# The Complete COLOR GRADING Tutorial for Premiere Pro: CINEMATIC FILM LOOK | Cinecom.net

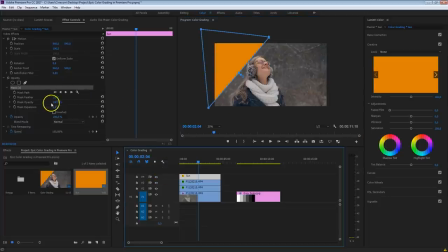And what you want to do now is increase that feather a lot, but really a lot, something like this. Now it doesn't look right yet, and that's because we have to blend this layer too. Under the opacity here, we can find the blend mode.
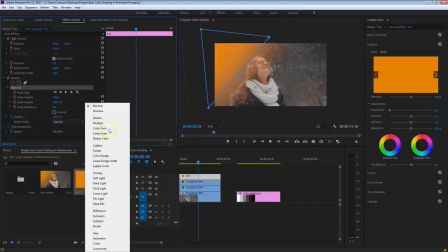Click on that. That allows you to select from different blend modes. We can choose something like an add, which is very strong, or like a screen,
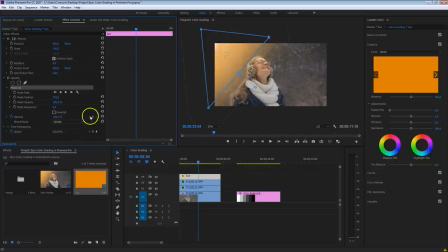which is more softer, but I've seen that it works best with the color Dodge over here. That will blow out these highlights just a tiny bit, which makes it look more like the sun is there. Now, of course, the effect is a bit too much at the moment. So what I'm gonna do is just bring down the opacity.
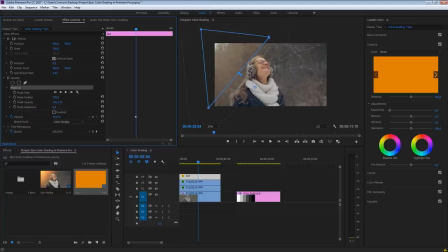And you just wanna add like this, a tiny bit of warmth coming through these trees. Something around 24% looks already pretty good, as you can see. And since this mask is feathered so much, we don't have to track that or animate it. Perhaps if you are panning a lot, you might wanna play with the position as well, keyframe that too.
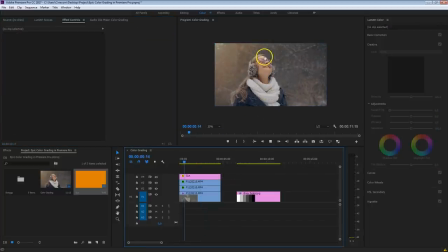But if you have like this very slow handheld shot, then you don't have to do that. This looks pretty awesome. And then there's one last thing that we have to do. We're almost there, guys, so stay with me here. You are seeing a lot today.
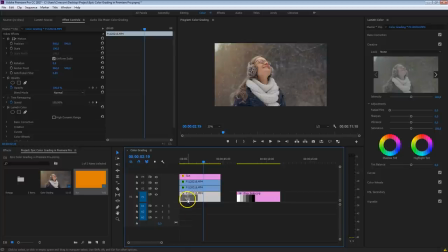I'm going to grab the clip here down below where we had the original grading or color correction on and hold down my Alt key to make a duplication again.
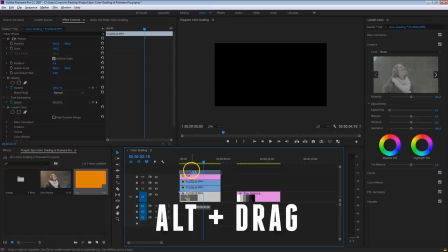And we're going to drag that to channel number 5. Now also in here, we're going to create a mask again.
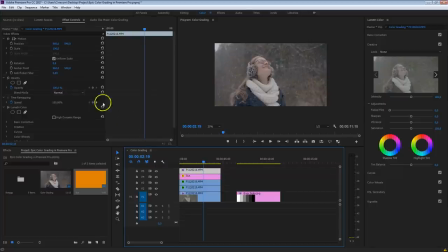So select that layer, head over to the opacity, grab your pen tool, and again, we're going to cut out a corner from this clip, something like this. Since we've got this part here isolated, what we can do now is go into the basic color correction and bring down that exposure a tiny bit.
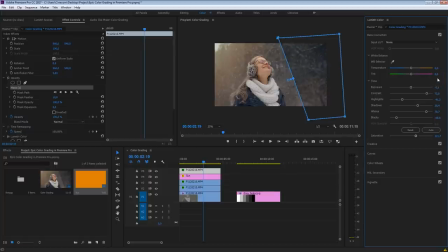Not too much, just a very tiny bit. And what you also want to do, perhaps, is add a bit more bluish into that. See what we are doing here again. We're adding yellow or orange to the left side and blue, the more darkness, to the right side.
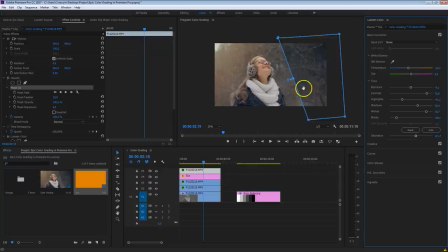Again, here we have that color contrast. We're making this side a bit darker to pull the attention towards Kim, who's a lot brighter in this shot. Now, as we're doing this, make sure to increase that mask feather like a lot, something like this.
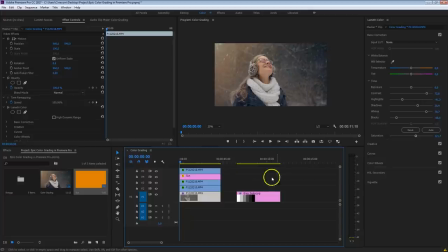And voila, here we have it, the epic cinematic color grading. As you can see, it's a lot of work. I must be honest, I don't always do these maskings myself, only with bigger projects. So it's something that you have to consider yourself. Are you only going to add some basic contrast or do
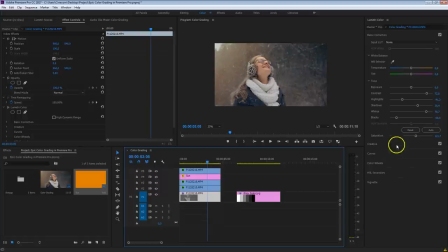some basic color grading by adding blue into the shadows and more warmth into the midtones? Or are you going to take it to the next level and also create multiple layers, multiple masks to work specifically on certain points?
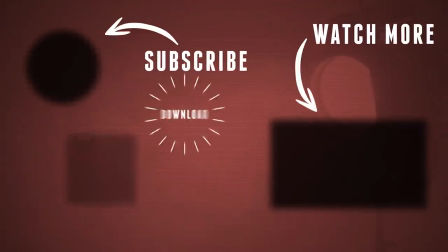If you like, you can also download this project file so that you can practice these techniques on the same clip that was used in this tutorial.
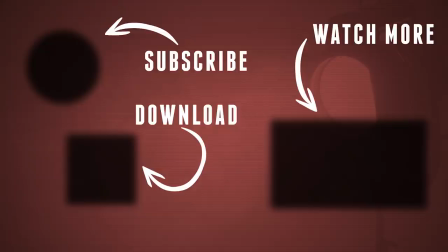Thank you so much for watching. Make sure to subscribe because we're putting out 2 videos a week. Make sure to thumbs up this video if you liked it as well. And as always, stay creative.